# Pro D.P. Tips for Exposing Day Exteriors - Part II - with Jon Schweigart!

All right, folks, welcome back again to episode 2 of this awesome limited series with professional LA-based cinematographer Jon Schweigart. We're going to dive right back into it right now. This is episode 2 where he shares all of his tips and tricks and shot designs, how he exposes for shooting day exterior scenes. So let's get into it. Here's an example of, like I mentioned before, shooting into the sun.
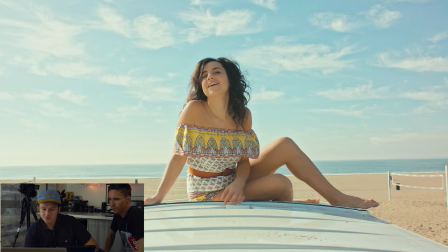26s
It gives her that hair light. This is a music video for Susie Corey. This is like a prime example of using the sun as your backlight. So on the right side of frame, we had just a 2x4 Silver Surfer.
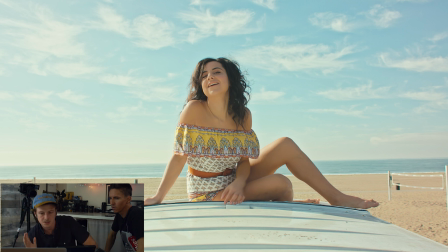44s
So that means that one side is like a silver reflector and one side is white. So this was the white side. And the Volkswagen bus is doing a lot of the job too. It's providing bounce back up into her. And the lighting is not blinding her.
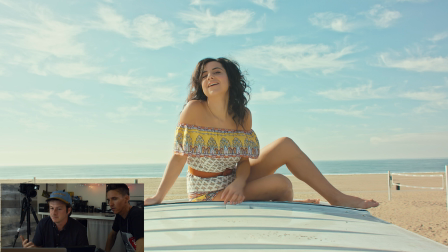61s
She's not squinting. And it just gives kind of like a glamour look outside for free. And where is the sun at in this photo? The sun is, if we're looking at a clock, it's probably around like 10 or 11 o'clock.
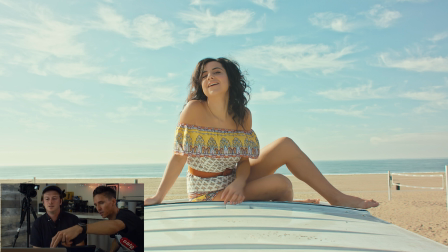77s
Got you. Okay. Above her. Okay, so that's like over here somewhere. Yeah. Okay. And then your Silver Surfer you said was over here? Yeah, about 45 degrees. It's close to not being in frame as possible.
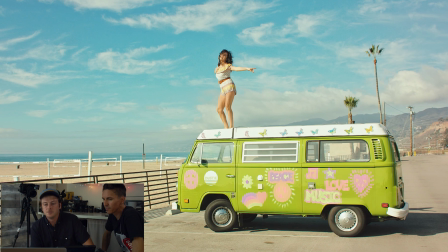88s
Okay. Right here, here's an example of just using the sun naturally, and it's coming in at like a side angle.
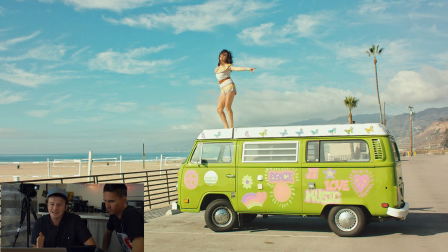100s
Yeah, like I mentioned, if you're gonna have the sun just beam down directly in somebody's face, it's probably not gonna be flattering unless that's what you're going for, is like some like high-end, commercial print work where you want it to be a nice bright light on them.
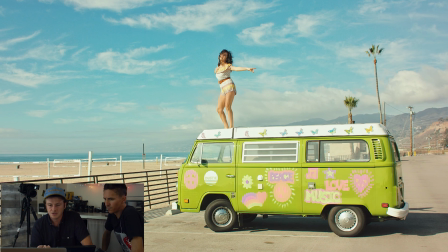116s
But in this case, she's moving around, she's looking a couple different directions, she was turning her head. So she's positioned so that the sun comes in at an angle where it gives the most kind of contour on her face and her body. So you're seeing the shadow on her leg, you're seeing the highlight on her leg, and the same with her face.
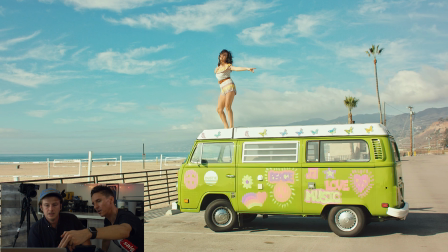136s
So where's the sun at in this photo? Here? Yeah, it's 9, 10 o'clock. Okay. If you're looking at a clock there. Okay. And that's just, natural sunlight. And there's no right there. modifiers you're using in it? Nope, we're super wide. Okay.
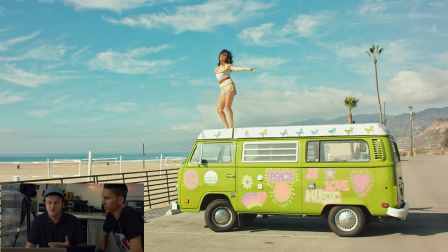150s
If I was to go in close, I would check out where the shadows are, because if you're so wide, like you really can't see anything too unflattering. Right. Big movie production, you could modify this if you had Diffusion.
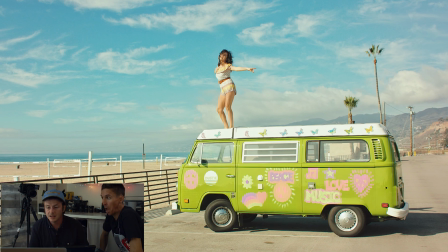164s
It's called a fly swatter. Okay. You could throw up a 20 by or a 40 by, but look at the parking lot. You would see the shadow on the ground in this shot. Sure. So a lot of times you'll just, in the wide, you'll just let it go natural. And you'll scout, or you'll know where the sun is going to be, and you're going to know that the sun is going to work for you. Gotcha.
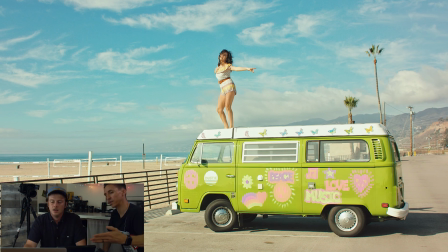183s
So you would always want the sun to be this way, preferably. Or like you said, a little back. Yes. To give the most shape on a human face, I believe you want the sun to be either coming from the side, from the back, or 3/4 from the front.
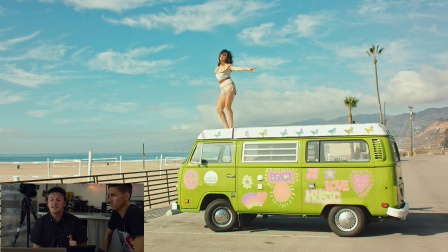203s
If you're going 3/4 from the front, it can give you what's called a Rembrandt, which, is probably the most flattering when it comes to frontal, like hard light, because if you position the face, what you're going to get is the nose shadow is going to connect to the shadow side. So the shadow side of the face is this side right here. And the nose shadow is going to connect to that shadow side of the face and create a little triangle here.
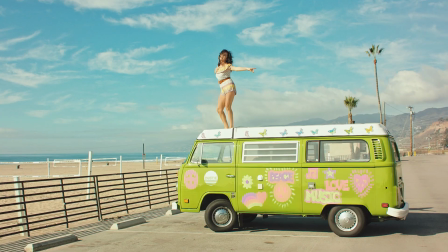230s
And it was used in like Dutch paintings. Right. It's just a flattering way and a dramatic way to light the face so that there's contrast there.
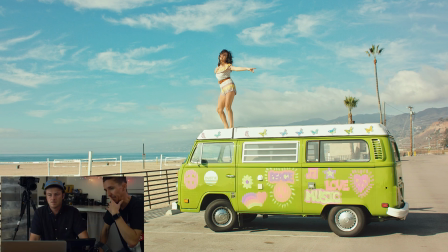240s
Because there's no modifiers being used here, this is like a great time to use false color, I would imagine, or no?